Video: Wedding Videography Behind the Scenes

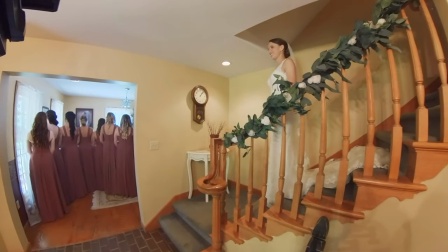1231s And you can start walking.
So when she starts walking is when I start beginning my move.
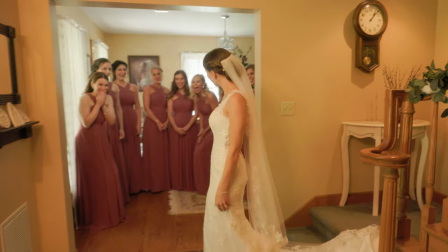1239s
So I'm just panning down. I had to ditch my original plan. But this still got a great shot for me.
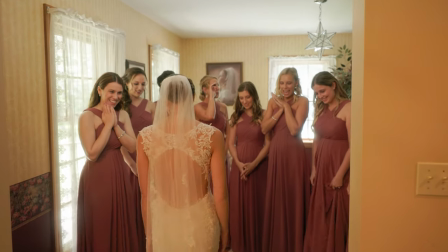1248s
Got everything that I would need for the edit.
Can I see the back?
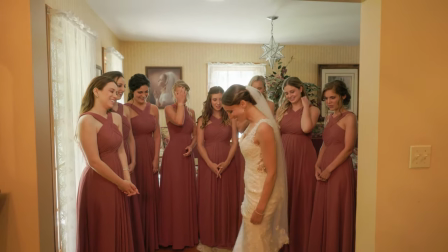1257s That's my favorite.
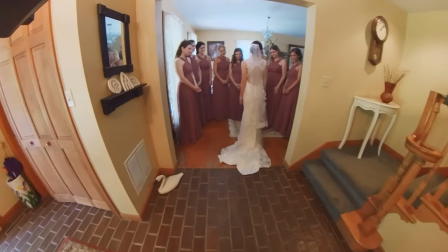1261s Thank you.
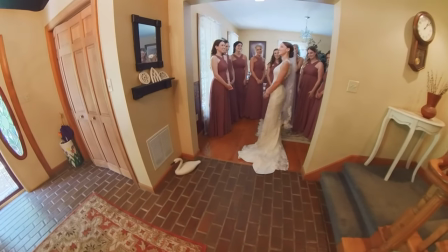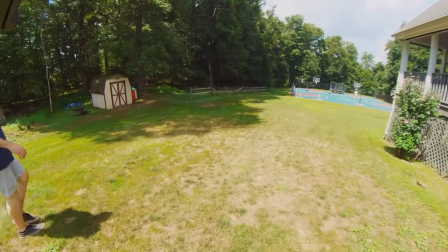1268s
So here the photographer and I were going down and trying to figure out the best place for the first look with her dad.
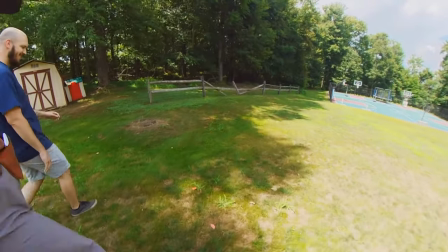1276s He's like, best wedding ever. Oh, are we shooting hoops for this?
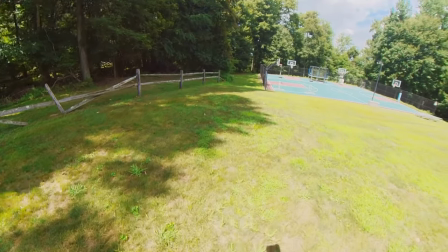1282s
come on you and me in your wedding dress so would
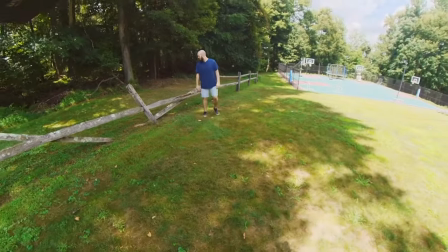1289s
you want then because for me for leading lines if we even had him like
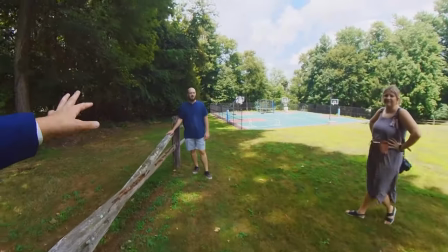1297s
if we had him down here resting his hand on here yeah and then she's coming up
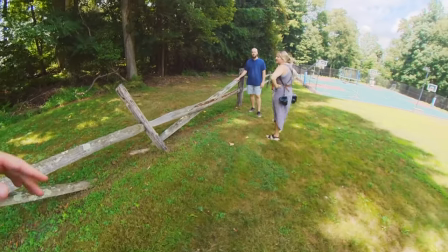1304s
like he's facing that way and then she's coming down like this taps him on his right shoulder
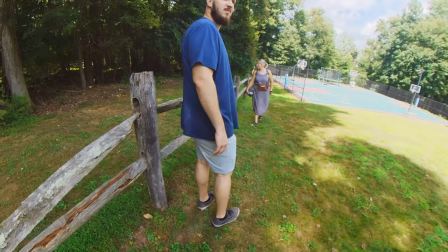1310s
so then he turns and faces like as he turns he'll see us okay I'm gonna
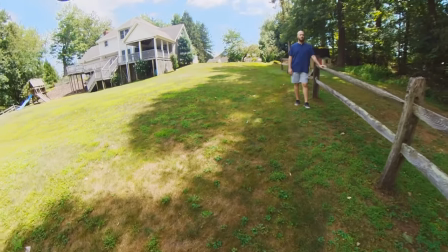1317s
run and grab the side shot okay
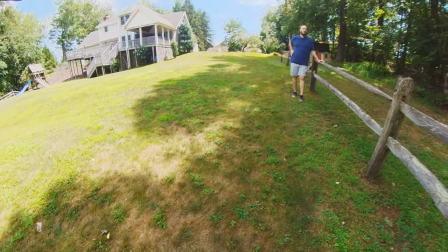1324s
versus like the this shot so I can see like his reaction kind of
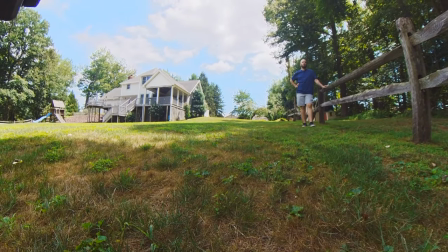1330s
thing okay so now here I have to put back on my
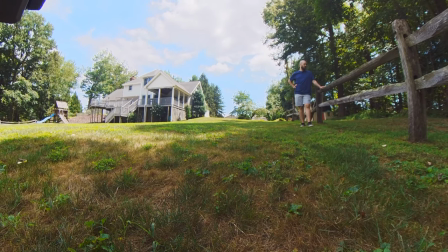1335s
ND filter just because we were moving from outside or inside to outside
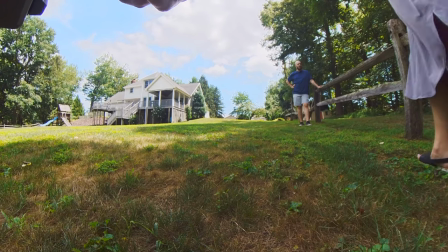1339s
this is the one thing that you constantly have to remember throughout
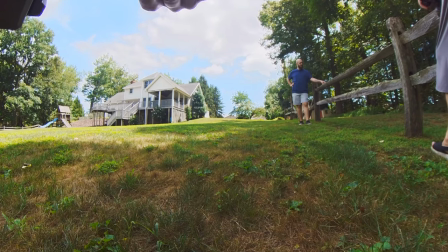1345s
the entire wedding day is taking this on and off unless of course you have like an a7s3
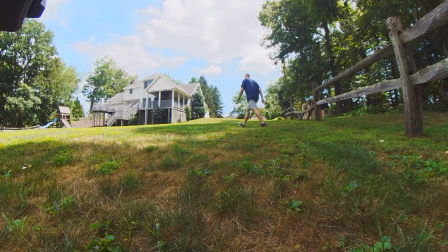1351s
that you could just go up to about 12 800 iso
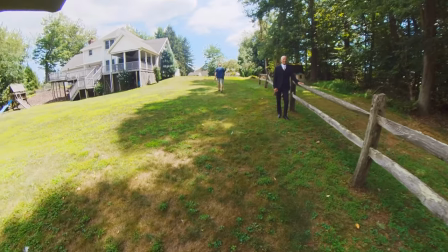1358s
seriously so snazzy thank you
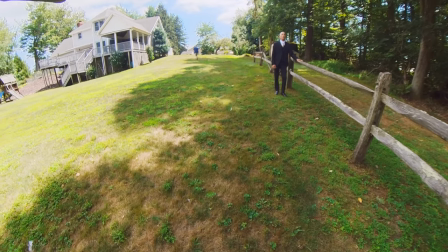1362s
So the photographer's assistant is going to grab the bride, and we have the bride's dad right here as we just got him set up.
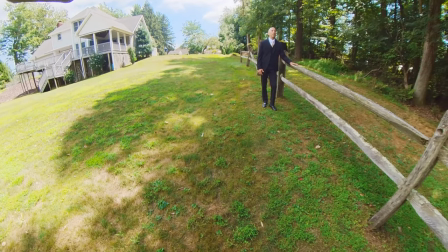1371s
And we're just trying to talk to him, get him a little more comfortable with the whole situation with two cameras pointing at him at all times.
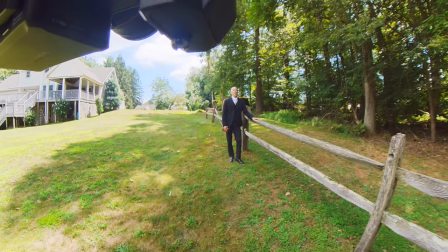1380s You never know, honestly.
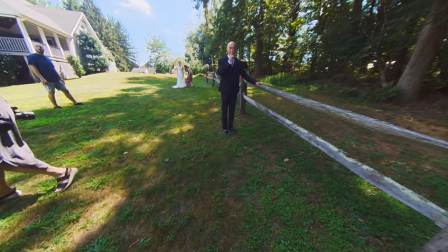1386s
So here we have everything fully set up for the first look with the father.
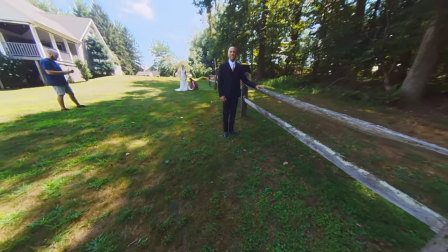1393s
I'm gonna just kind of let it play out and you guys can see just how it went.
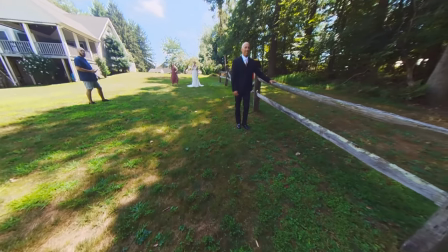1400s I told her to walk a little like sideways towards him because I just want to get like this and then I'm gonna move. Yeah, I got her like edu-frame so I'm good.
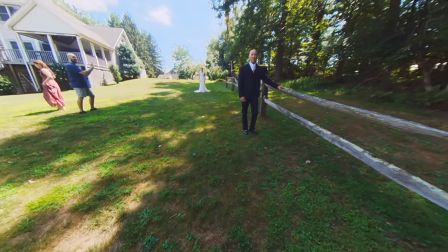1407s I will not. Hey, could I, I asked him, could I bite on my fingers so that the pain stops me from like all the other crazy emotions?
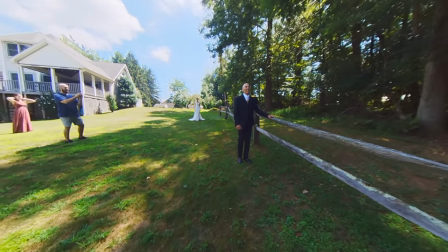1415s Yeah, you can do whatever you want. Thank you. Alright, you can start walking a little bit.
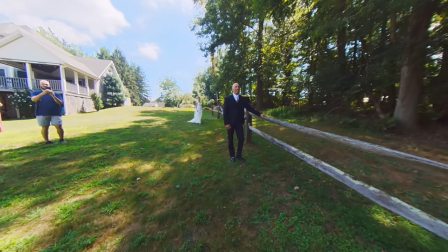Good.
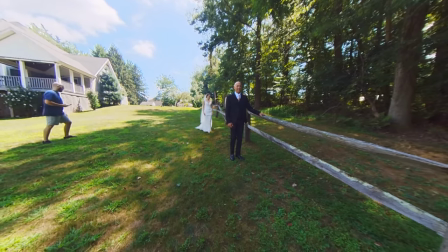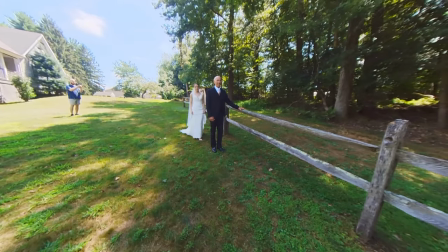1432s All right, you can keep walking and then she'll tap you on your right shoulder. Can Maddie put out the dress now before I tap him?
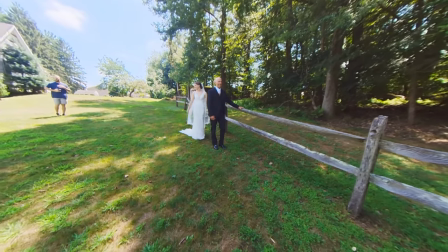1439s Sure. Okay. It's you, Amanda. I know. I'm also here. I can't wait.
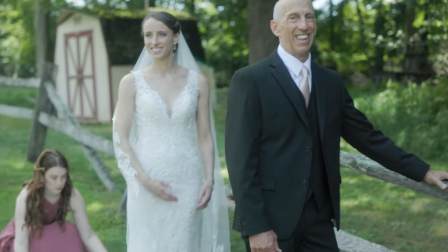1444s It's been a long day to wait.
So usually for this, I like to have it as just one fluid motion so I could use her
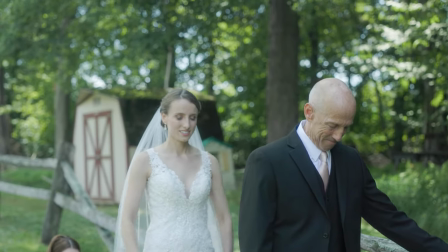1452s
walking up and so I don't really have to put any cuts in there whatsoever.
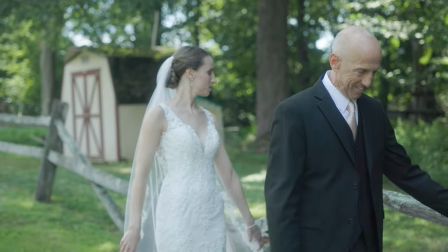1457s
But the photographer decided that it was okay to
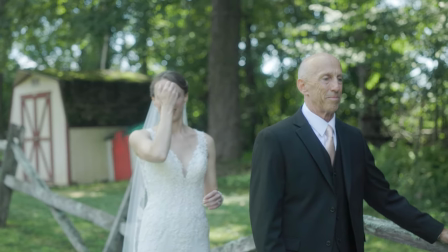1462s
let everything be fanned out even though she's gonna be walking around a little bit